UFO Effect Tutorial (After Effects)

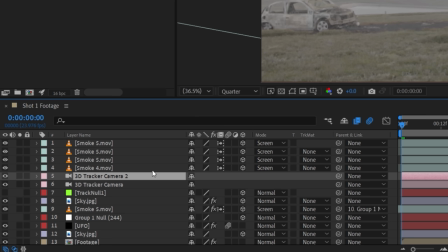[8:14]
Now we're going to duplicate the camera and select all but the last smoke layer linked to the group null and right click,
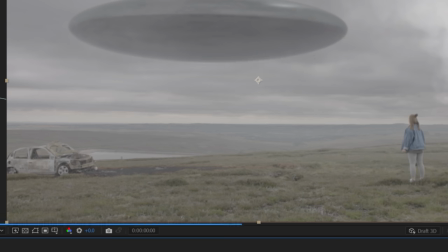[8:20]
pre-compose as a smoke luma comp, move this above the UFO solid,
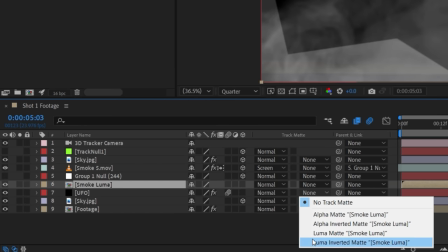[8:25]
and set that to luma inverted math.
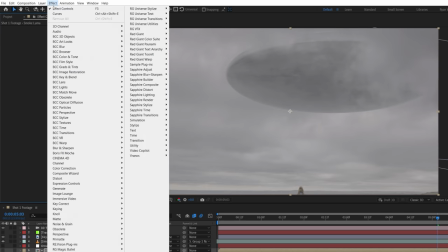[8:27]
This uses the areas of smoke to subtract from the UFO, and you can use a curves effect on the pre-comp to control how strong or how faint it will be.
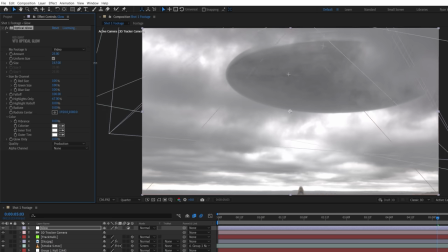[8:36]
To complete the look, we used a new adjustment layer with Red Giant's optical glow for a faint haze over everything as well as another adjustment layer
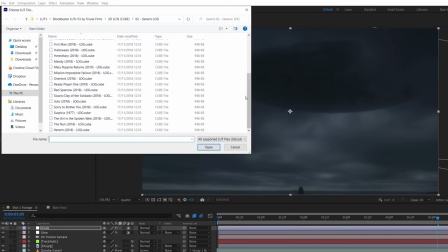[8:44]
for our grade again going for a bluish night look similar to note but obviously if we were going for a different vibe or time of day we
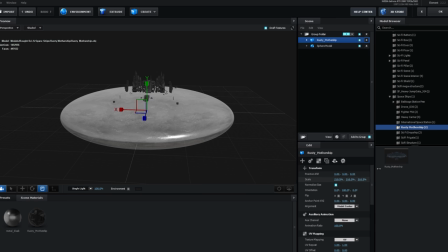[8:53]
could completely change the look the same goes for the ufo we can easily swap it out for an actual spaceship model to get a different result
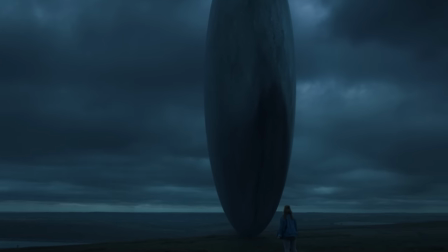[9:00]
or just rotating the disc we do have 90 degrees to get an arrival type craft instead for this second shot most of the steps are the same
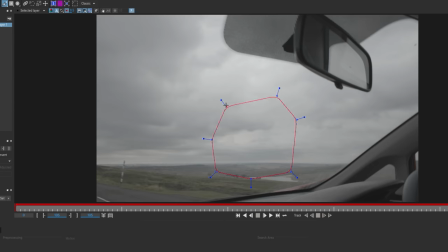[9:08]
but this time instead of a 3D track, we're going to use Mocha to track this area and apply it to a null.
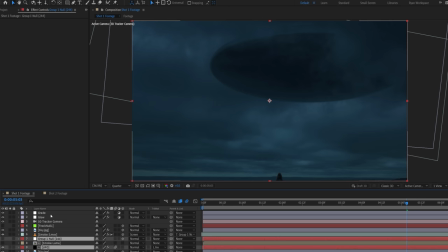[9:14]
We could copy our UFO and group null from the other comp and link the UFO to the null,
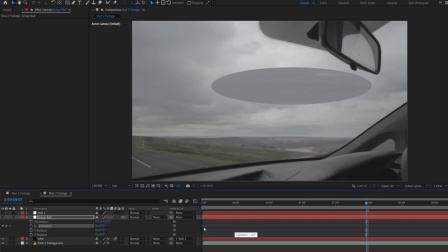[9:19]
then just change some of the placement and animation to match the distance as well as the fog settings,
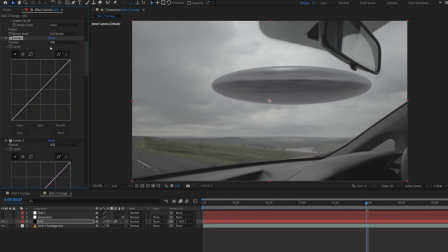[9:24]
light rotation, and the curves to make it sit better in this shot.
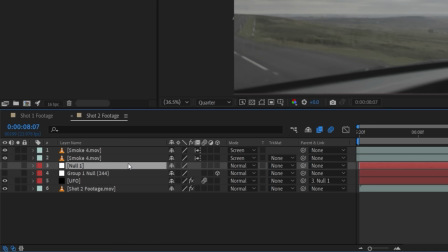[9:27]
We did the same process for the clouds again, but linked to a duplicate of the Mocha track this time rather than a duplicate of the camera. Precompose together, set the UFO layer to Luma Inverted Matte again, and use curves if needed to boost the strength.
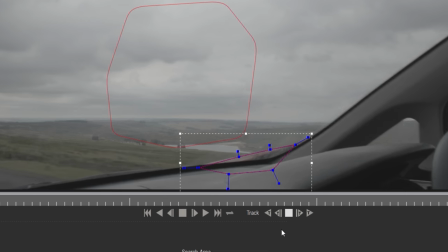[9:42]
We also tracked a part of the car with Mocha to add some dirt to the windshield in the foreground.
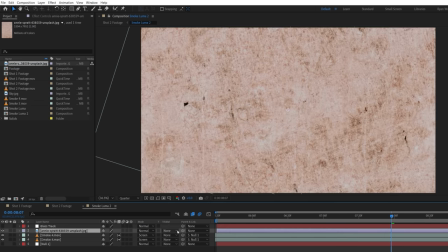[9:46]
In the new Smoke Luma Comp, we used this texture linked to the new track and added a tint,
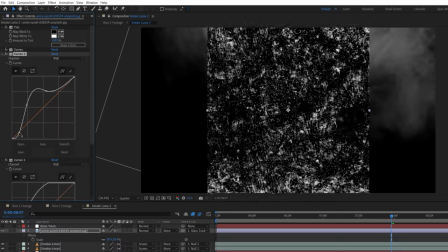[9:51]
a few copies of curves, and an invert effect to give us some grime details. Then we set to Screen and lowered the Opacity.
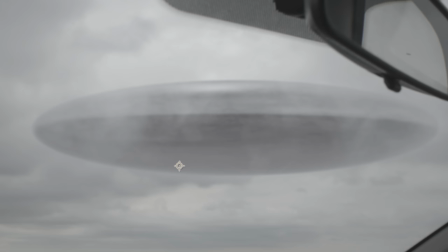[9:58]
Then enable Motion Blur for all of these layers. and now we have both the clouds and windshield textures feeling like they're in front of the UFO.
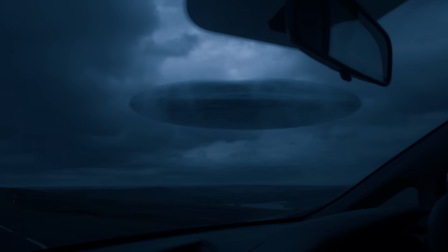[10:06]
Again, we're going to complete this look with both a glow and a grade. But that's it, some sexy sci-fi love.
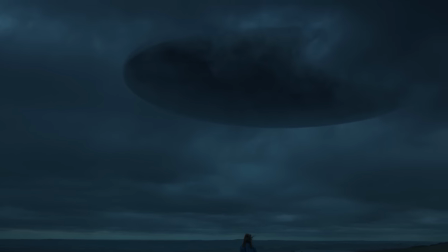[10:11]
If you do try this effect in any way, tag us on all the things. We'd love to see those social channels in the notes below.
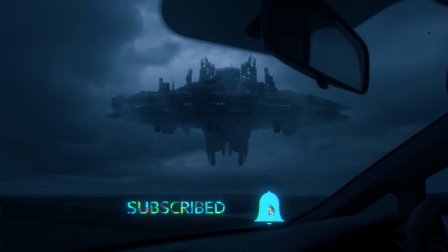[10:18]
And as always, if you're not subscribed, consider doing that and hit the bell button to be notified when we put up more content. And until next time, don't forget to write, shoot, edit, repeat.